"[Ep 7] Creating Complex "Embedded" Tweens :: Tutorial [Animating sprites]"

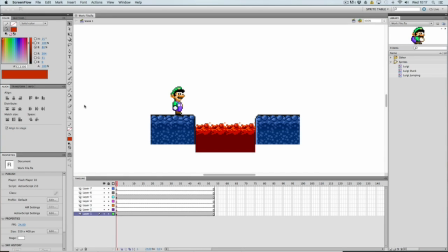Hey, Shady15 here. Welcome to the first episode of 2017 in my tutorial series about how to animate with sprites. Okay, so it's been a couple of months, literally.
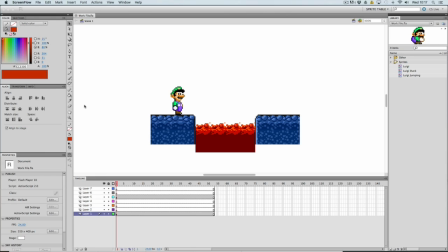I've been in Japan, as you may know, and oh boy, it was so much fun, and I'd like to talk about it, but that's in another video. In this video, I will try to sort of remind you of what we learned last time in episode 6,
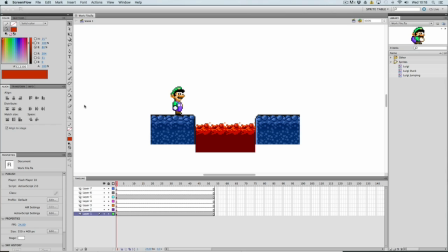which was all about motion tween and classic tween, and I will try to use those techniques, those methods, and try to show you how to animate something in a more complex way, use more complicated animation, create complicated animations. Alright, let's start off.
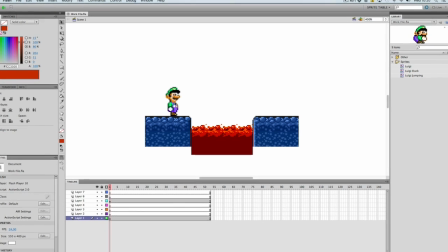It's actually very easy. What we want to do in this video is try making Luigi jump over this lava.
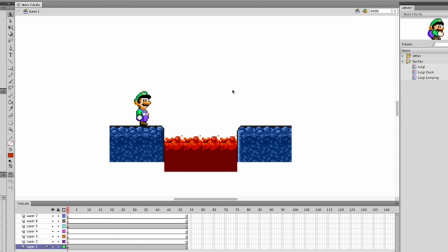And there's several ways to go about this. First of all, let's look at the timeline. So we've got the background, the foreground here in this layer, and Luigi's on this layer.
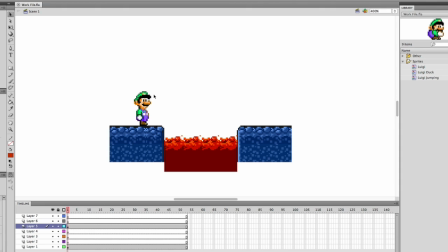So now let's just say you're a beginner. What would you do? Now, I showed you how to use motion tween in the last episode. So let's say you want to make Luigi jump over the lava.
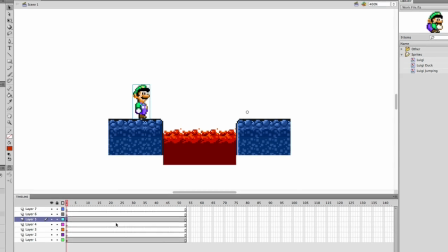So let's just click on the first frame, and let's go to another frame, let's say on frame 40,
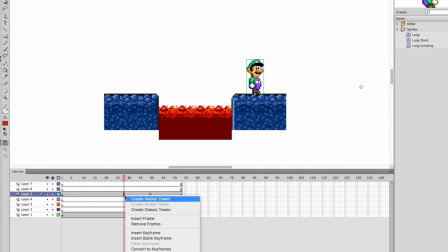and let's just place him over there, and there we go. Luigi is Jesus Christ. He can just float over the lava like he doesn't give anything. So yeah, that's not how you do it, right? So what did I, so that's because the classic, because this is actually a classic tween.
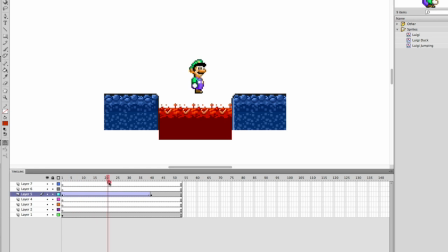The classic tween actually just goes in one straight line, so it's not really useful in this case. So let's take a different approach. I also showed you the other motion tween, the create motion tween, and this one can allow you to not to create a curved path.
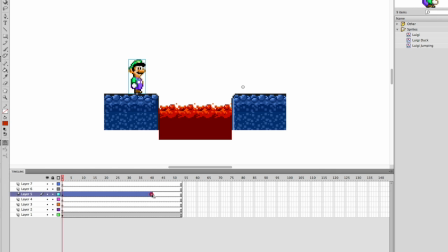All right, let's Luigi on this keyframe, and then on this frame, Luigi's on the other side. It creates this line. Forgive me, it's a little bit displaced. Let me just quickly correct that. Just take this white point, put it on Luigi.
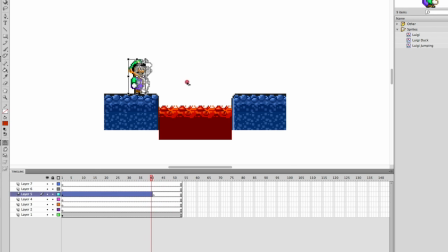Alright, now let's create the motion tween. So let's put it back here. And you see, okay, now here's the path. He's straight, it's straight. So let's make it curved, so it looks like he jumps. There we go, he jumps.
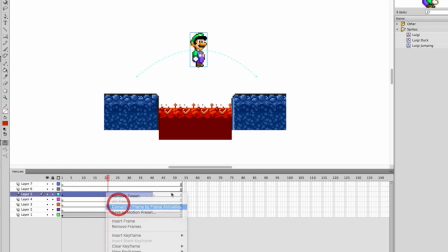But it doesn't really look convincing, right? Even if converted to frame animation, it looks not very convincing, right? It looks a little bit weird. Okay, so we're gonna do it differently. How do we go about it? Let's see. So there are two things we can change.
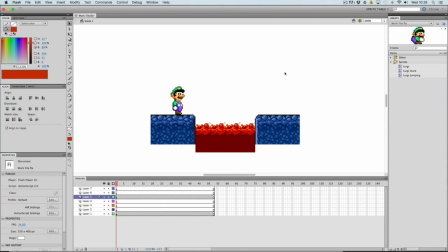First of all, make the animation a little bit more, a little bit quicker, because it was very slow, right? Okay, so let's redo the motion tween.
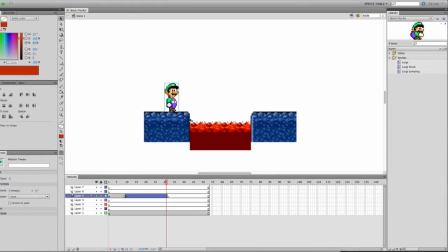Let's make it just a bunch of frames less, so it should look smoother.
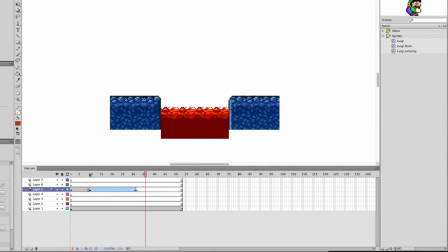There we go. Okay, it's faster. It's faster. It looks a little bit more realistic, right? But there's another thing we can do, and that has to do with the start and the end of the jump. So you see, he just jumps straight immediately. Doesn't make much sense, right?
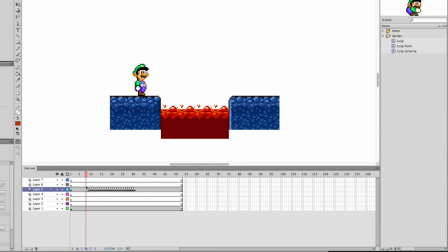Because in real life, when you do a jump, you first go in a different position, like you're ducking, and then you jump, right? So that's what we're gonna do. We're gonna swap the sprite with a different Luigi sprite in which he ducks, like duck.
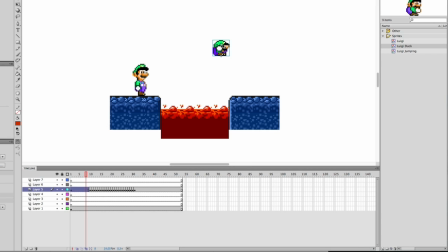He goes in a how should I say it? I don't know how to say it. But anyway, so it goes into that position. So that's gonna be a bit difficult. So let's select four frames right before the jump, right? The jump starts right here. I'm just gonna put a empty keyframe to mark the position in which he starts jumping.
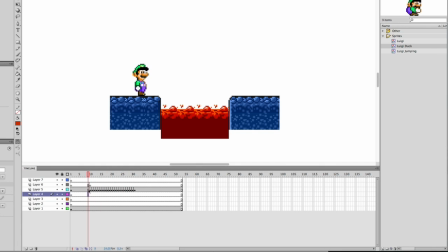Woo, there we go. And let's just select four frames just before that. Wait, those are three. One, two, three, four. Alright, there we go.